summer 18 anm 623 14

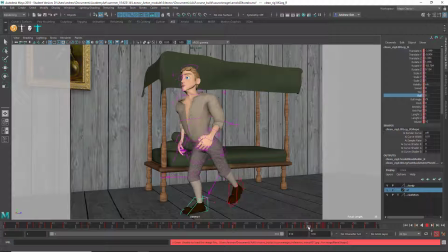So, for example, maybe leave it for a frame or so, and then, by here, you kind of roll that up.
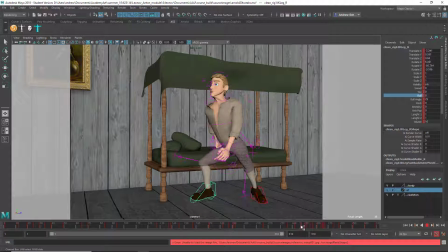And you can also, the other thing is to land more on the heel. I think that's, so when you land, you can use the roll for that too, actually. You can land here.
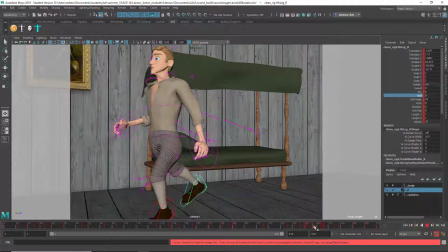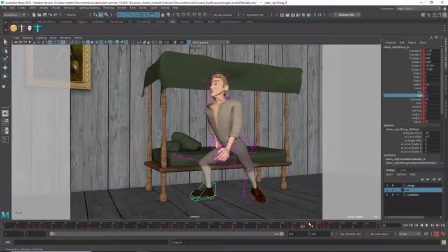Maybe roll it back a little bit there. So see how the foot sort of, you hide the curve so you can see what's happening better. See how it lands on the heel, goes flat, and then rolls up.
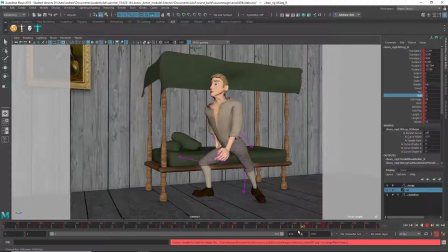And I think you can't really see that other footfall, but
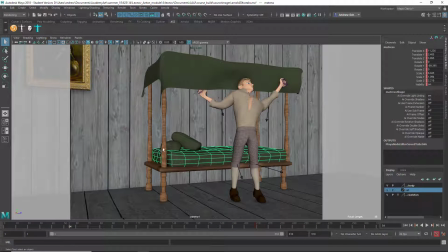yeah, there's something about this stretch that feels a little off balance.
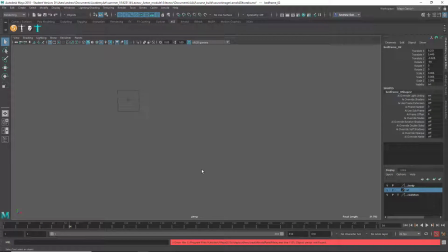Let me see it from another angle.
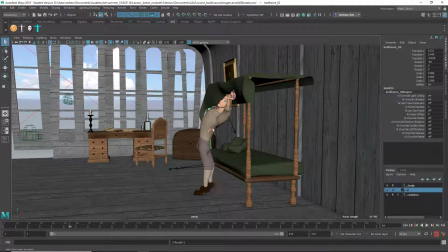Yeah, I mean, it's like it sort of looks like he would fall backwards there. So maybe
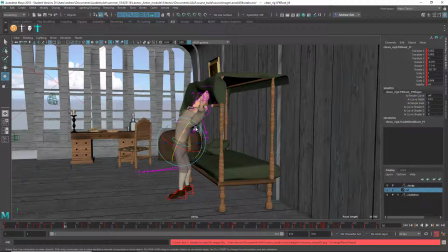counter that with counter the rest of the arch by bending this forward a little bit. Maybe moving these forward some too.
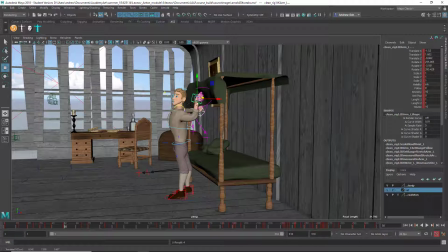Let's see if that looks better from this.
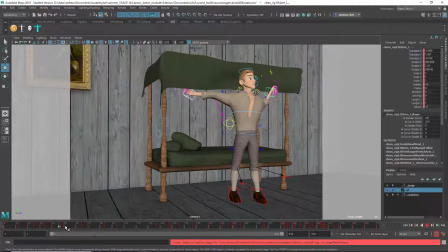Yeah, I mean, it's intersecting the thing, but whoa, yeah. So yeah, that's the next keyframe, which I didn't edit. But yeah, I think he's leaning back too far.
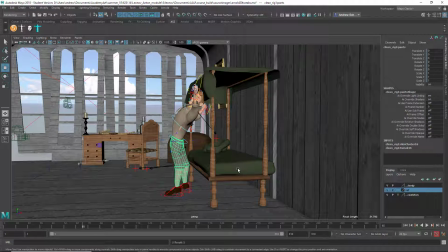And the thing is, if you wanted to lean him back that far, you need to somehow counterbalance it like that, which looks a little weird, but at least it sort of seems like he could potentially remain standing there.
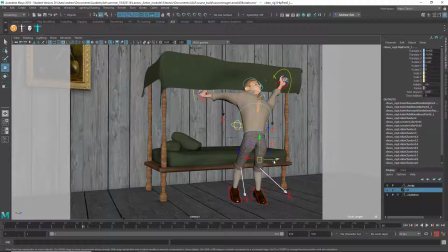So if you wanted to tilt him back that far, you've got to put his center of gravity forward so that he doesn't fall down. So anyways, play with those poses and the footfalls, and those would be some good improvements. This is Julia.
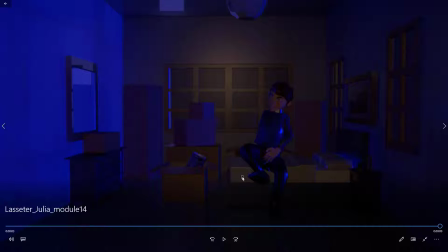Yeah, I think this came out pretty well. like some of the others, you could up the anti-aliasing. And there's something like, I'm wondering if he's faceted like this just because it's not in smooth mode, or what's going on with that. Let's take a look.
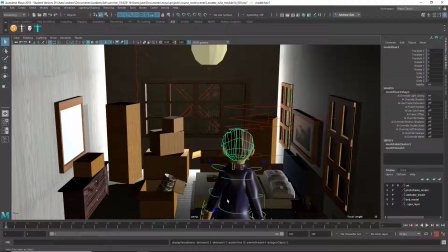So here I am in the My file. Yeah, I mean, if you smooth this stuff, I'm just, when I say smooth, I just mean pressing 3. Um, it'll smoothen the Arnold render. So um,
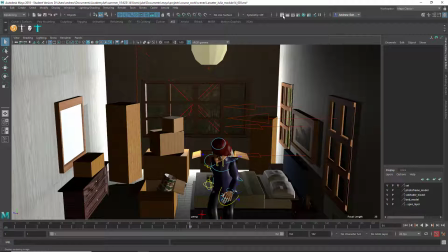let's do just a quick
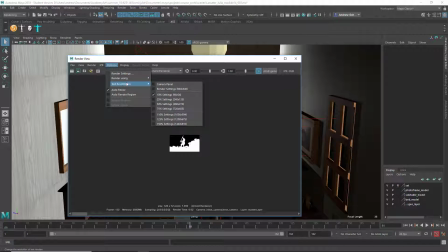render.
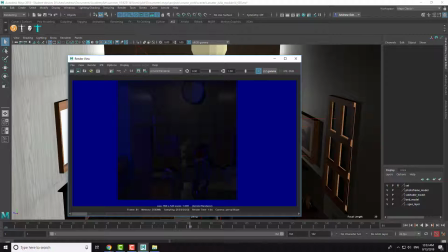That should be enough to see, but you can see how we smooth there, and on this